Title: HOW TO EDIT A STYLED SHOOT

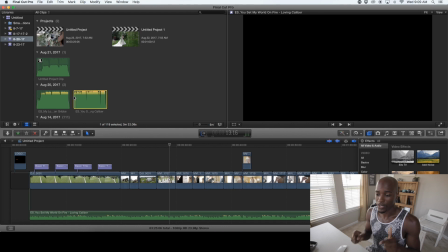248s
But today we're gonna go over the edit with the "You Set My World on Fire," which is the more of a wedding style type of song. Well, I wouldn't say wedding style type of song, it's just a more lovable song. So I started off with my logo. I punch in from a black screen.
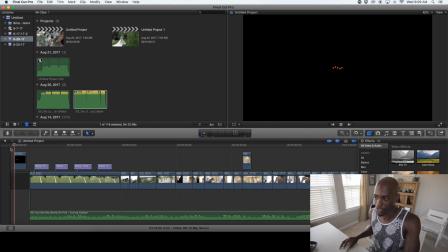268s
I like to have the black screen down here, and then punching into the logo, and then let the logo go away.
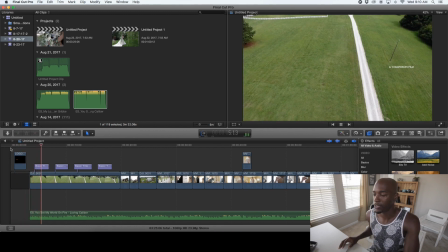274s
Then we punch into the first shot, which is a
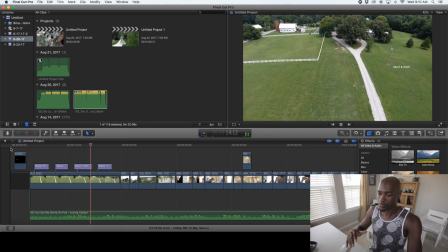281s
drone shot coming in showing the venue. And what I like to do is put my titles over that first shot. Have this nice long drawn out drone shot to intro and show you the location of where we are, and use my titles to go over top of it. The next shot is this cool
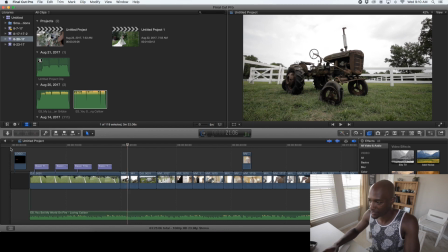305s
old tractor that I just fell in love with. I was over there shooting it for like 10 minutes.
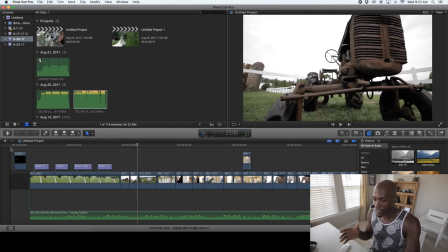310s
I was just trying to get nice little slider shots. So I got some slider shots, and what I did was I had a wide shot, and then I punched into a closer shot, which I think looked pretty good. And what I did was I slid the camera. I used a slider.
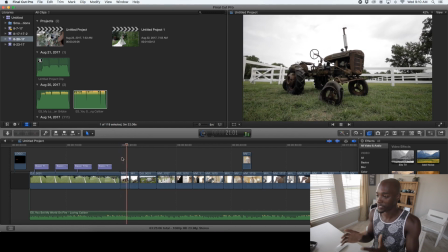325s
I slid the camera to the same direction, so it kind of flows.
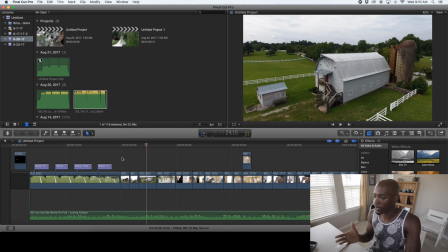331s
Then we go into another drone shot of the barn, which I wish I would have taken advantage of. The barn has these stairs, and that would have been a beautiful location to reveal the bride or to show the groom walking down those stairs. But I really didn't take advantage of what I had there.
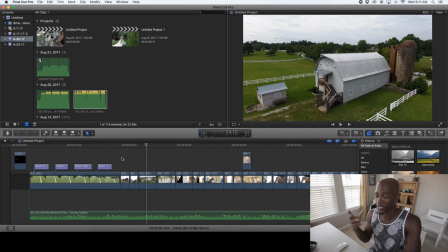350s
Sometimes when you go to a location, you don't see everything until afterwards.
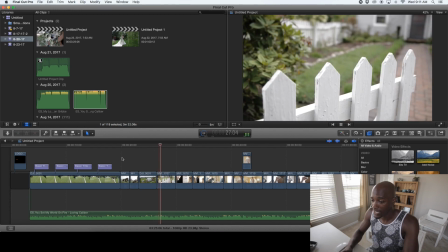355s
So I wish I would have took advantage of that. So this is that shot, and then I punched into another detail shot of the fence.
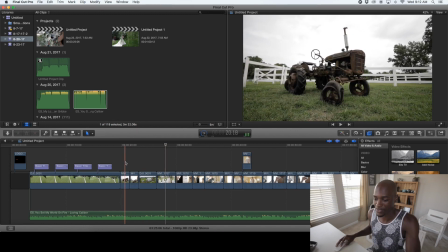363s
So all of these different shots of the farm. You got this huge farm. You have this this tractor here, another shot of tractor, and then you have a huge barn,
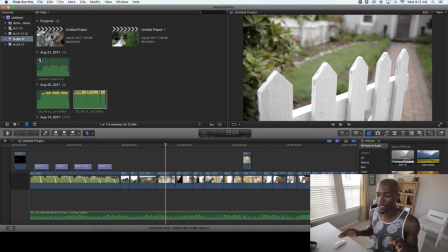374s
and then you have this white picket fence, and it kind of gives you this vibe of what type of wedding it is. So every time you go to a shoot or something, just try to get a couple of detail shots of the barn or whatever is around you to give the people a feel of what type of wedding it is,
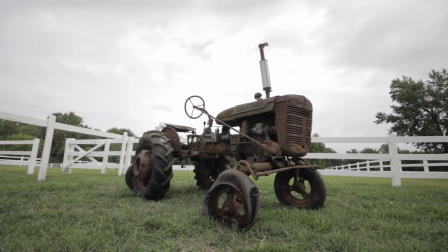393s
what style of wedding it is, the location. All these things give the viewer a idea of location.
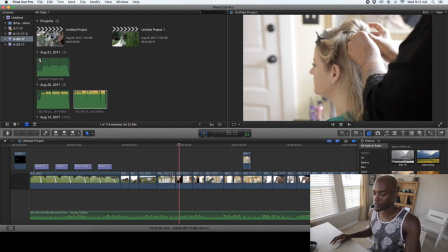401s
So then we punch into the bride actually getting her hair done, and
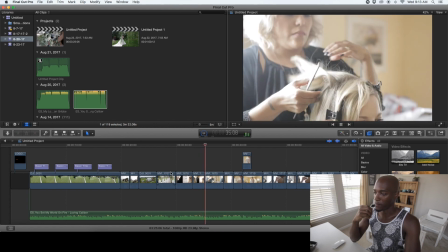409s
just some shots of the hair stylist doing her thing.
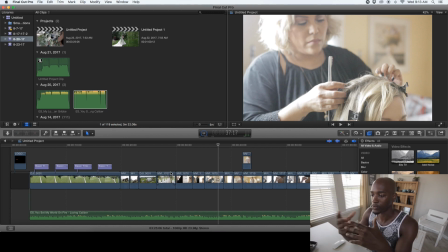414s
And usually with style shoots, you try to show a little bit more of the people who are doing the work as well as the people who are in the video. So we have the hairstylist here, and we always like tag each other in all of our stuff. So having the hairstylist in the video is a good look, and hopefully
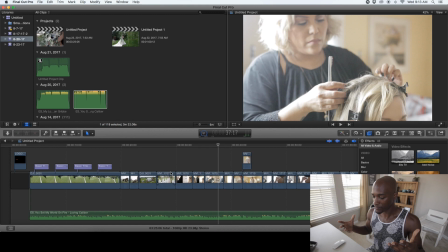434s
you get more of a more relationship with these people who you work with, where you can you shout them out, they shout you out, and you guys look out for each other. So that's what these type of shoots are all about, showing off the work of the people who are doing the work.
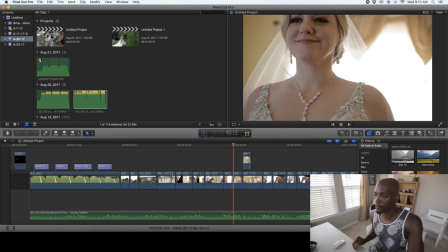453s
So then we got some detail shots,
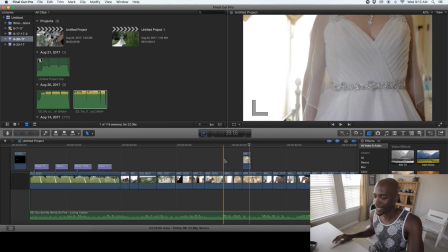457s
and I just really had her stand in one position, and I just moved my camera around her to get different shots. So what I did was I have a shot of trying to focus on the jewelry and the band around her waist here,
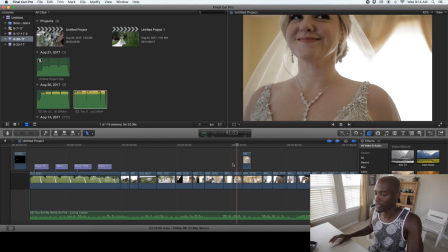472s
and then we focus on the jewelry around her neck, and then we punch in to the jewelry around her neck in another shot right there,
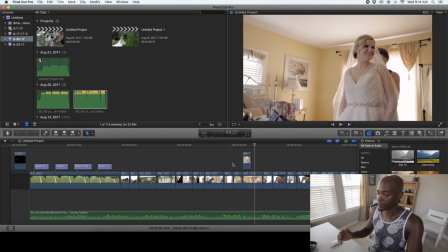481s
and then we punch back out, showing not her sister actually actually used one of the planners to help out with getting her ready, so she acted as her sister in that shot.
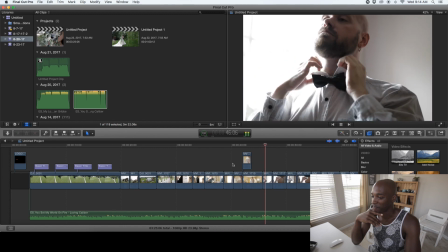495s
So then we have the bride.